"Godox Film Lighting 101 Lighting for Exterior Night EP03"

Hello everybody and welcome to Godox Film Lighting 101. In this episode, we'll show you how to light at night. Let's check it out.
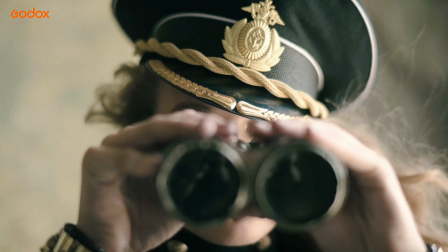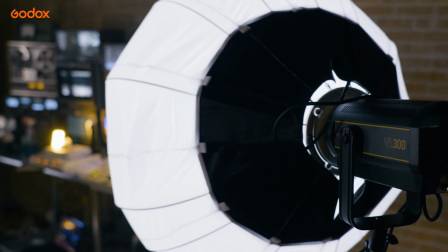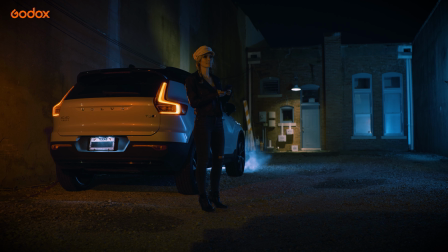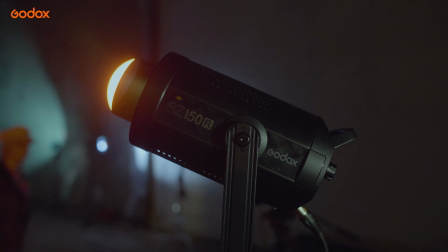23s
Filming at night is definitely one of my favorite times to shoot. It offers infinite possibilities to shape the light however you would like.
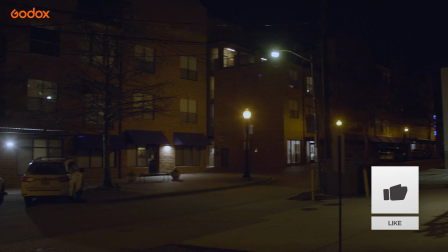30s
A lot of times when filming in a city or town, street lights are everywhere. This can be a good thing or a bad thing, depending on the look you're going for.
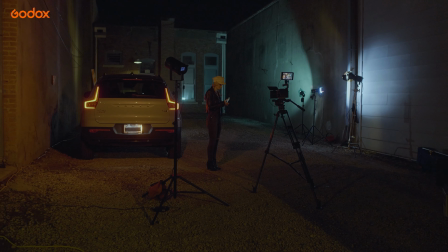38s
For this episode, let's take a look at creating a scene in an urban environment, but away from the city lights.
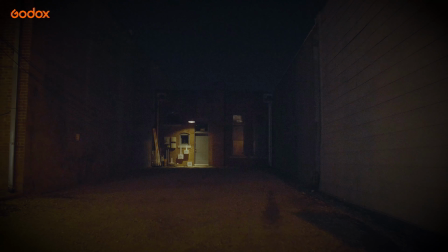44s
To start off, I chose an area with a lot of texture.
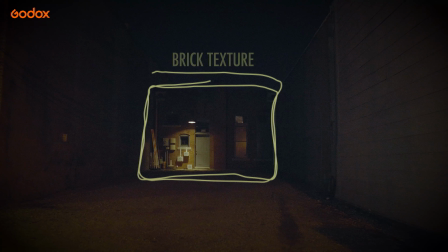47s
The environment was surrounded by concrete walls on both sides, and the back wall had a nice brick texture plus some nice windows and a practical source above the door.
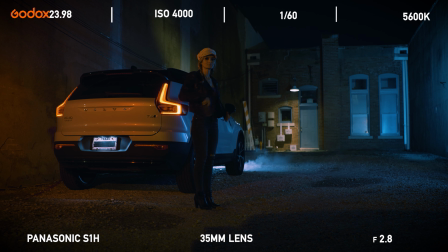56s
We were filming a sequence of a girl standing outside of her broken down car. Aside from the one practical light, this entire set was basically a black hole.
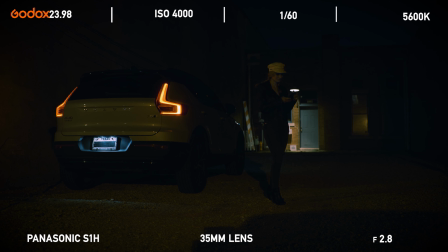63s
So let's see how we can give this location some life. For realism, I wanted to use the practicals from the car's taillights, so we kicked those on.
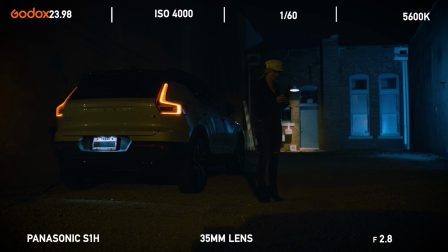70s
The next step was to illuminate the adjacent corner to give the scene some depth. I placed a battery-powered ML60 along the wall.
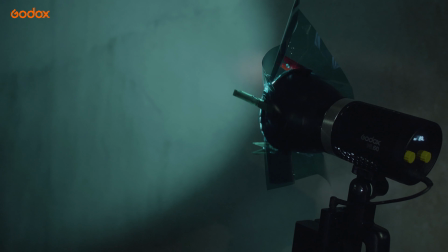77s
This light is used to illuminate the wall itself.
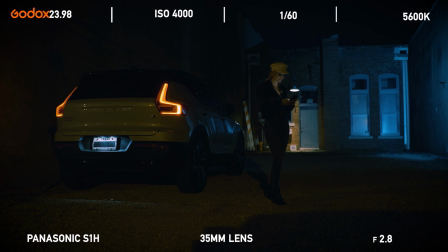80s
Because the location had a nice vintage look, I added a green gel to mimic a mercury vapor street lamp from the 1970s and 80s.
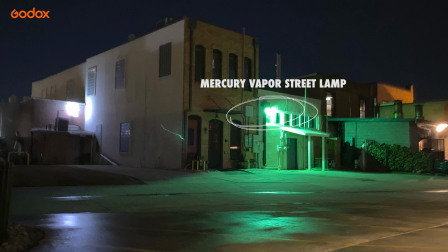88s
You still see these kinds of street lamps in a lot of older towns. This light was set at 49% power.
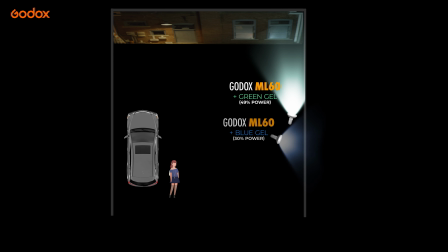93s
I then placed another ML60, this time aiming it directly at the wall that is off camera. camera.
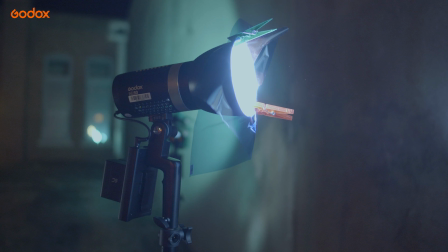99s
This bounces the light off the wall which gives the scene some ambient fill. I also added a blue gel to help give it a slight moonlit vibe.
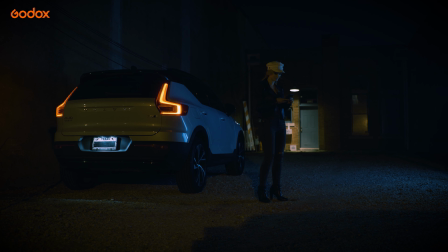107s
I wanted this light to illuminate the side of the car and also work as a back edge light for our subject.
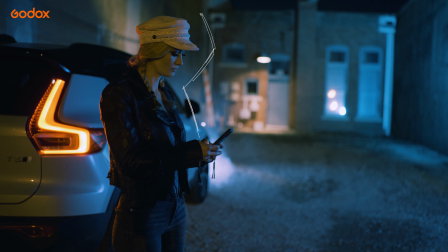112s
This light allowed for some nice contrast on the back side of the subject's face which helped separate her from the background.
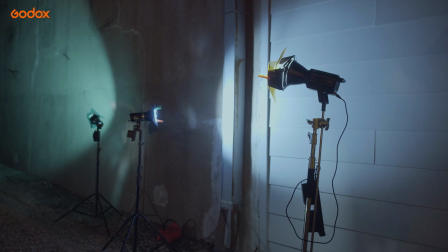119s
This light was set at 30% power. Next, I took a VL200 with barn doors.
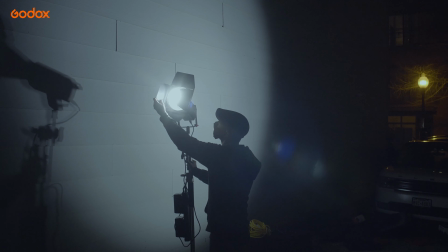124s
I slightly angled the barn doors and closed the sides in a way to cut and shape the light.
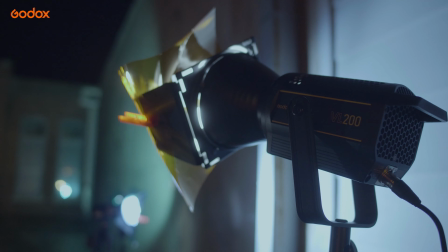130s
I then added a CTO gel to create the effect of a warmer colored street lamp, similar to the practical scene in camera on the far back wall.
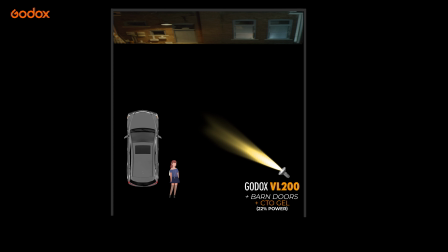138s
This light was beamed across the scene and aimed to only illuminate the wall behind the car.
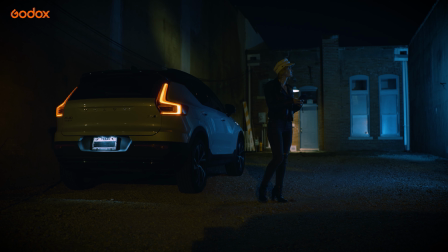143s
This adds an extra layer of texture across the wall and helps create balance within the environment.
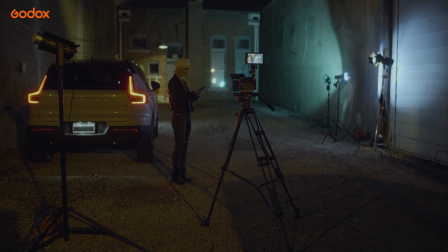151s
From here, I needed to boost the red light coming from the tell lights. The lights from the car just weren't cutting it, So, I added the SZ150R.
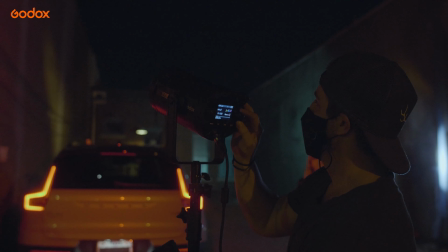159s
This light offers a ton of awesome features and effects.
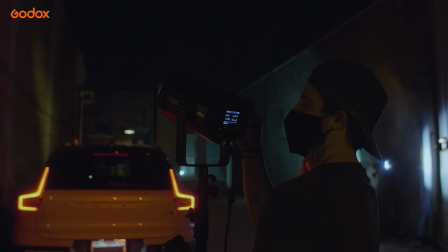163s
I really love this light because you have full capability to quickly zoom, then dial in the exact hue, saturation, and intensity using the RGB hue map.
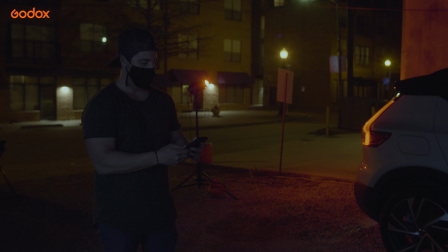171s
You can choose from over 36,000 custom colors. This light can easily be controlled from your phone using the Godox app, which is a huge plus.
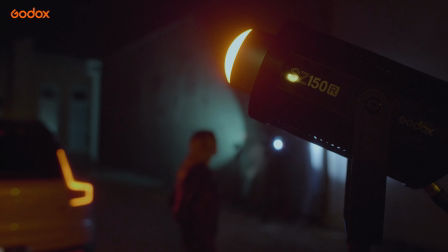179s
Using the SZ150R, I was easily able to match the red from the car's taillights in no time.
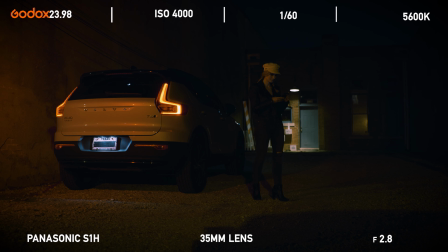185s
I bounced this light off the wall to make it seem as if the light was motivated by the taillights.
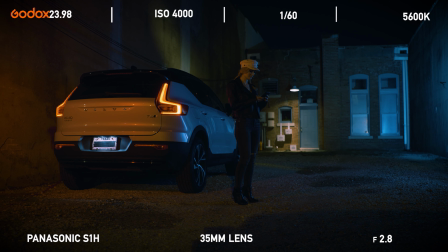191s
Now, I needed to make the car look broken down, so I used a haze machine to create a smoke effect.
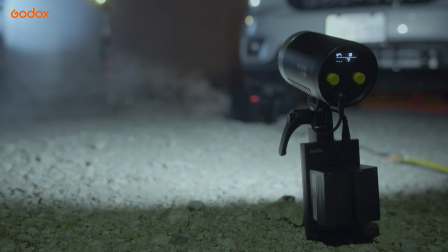196s
I placed another ML60 on the ground in front of the car. This light is used to backlight the haze, allowing it to be better seen by the camera.
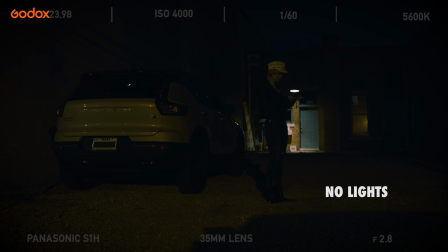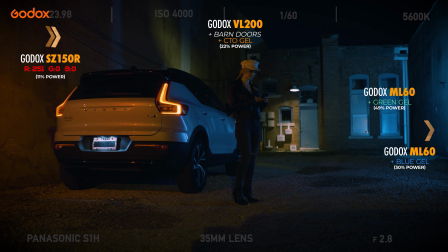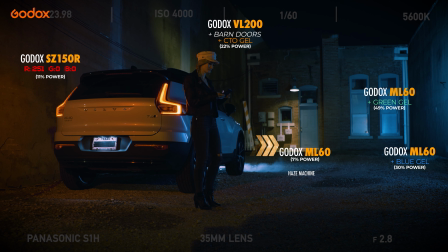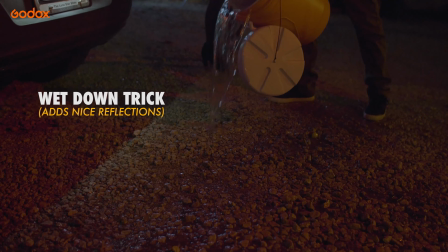224s
We tried to give our scene the old wet down trick. Unfortunately, the gravel and dirt soaked up the water way too fast.
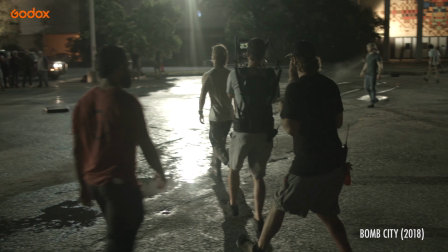230s
But if you pay attention to big-budget movies and shows that have some night scenes, the concrete or pavement is always wet. The water creates a reflection off the ground which really helps the overall aesthetic of the scene.
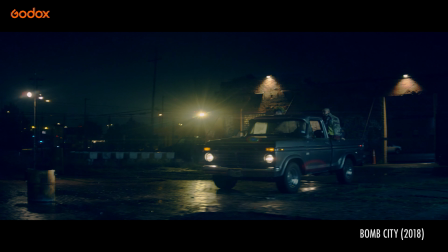241s
This is a useful trick that you can implement anytime you shoot through backlit windows or city streets at night.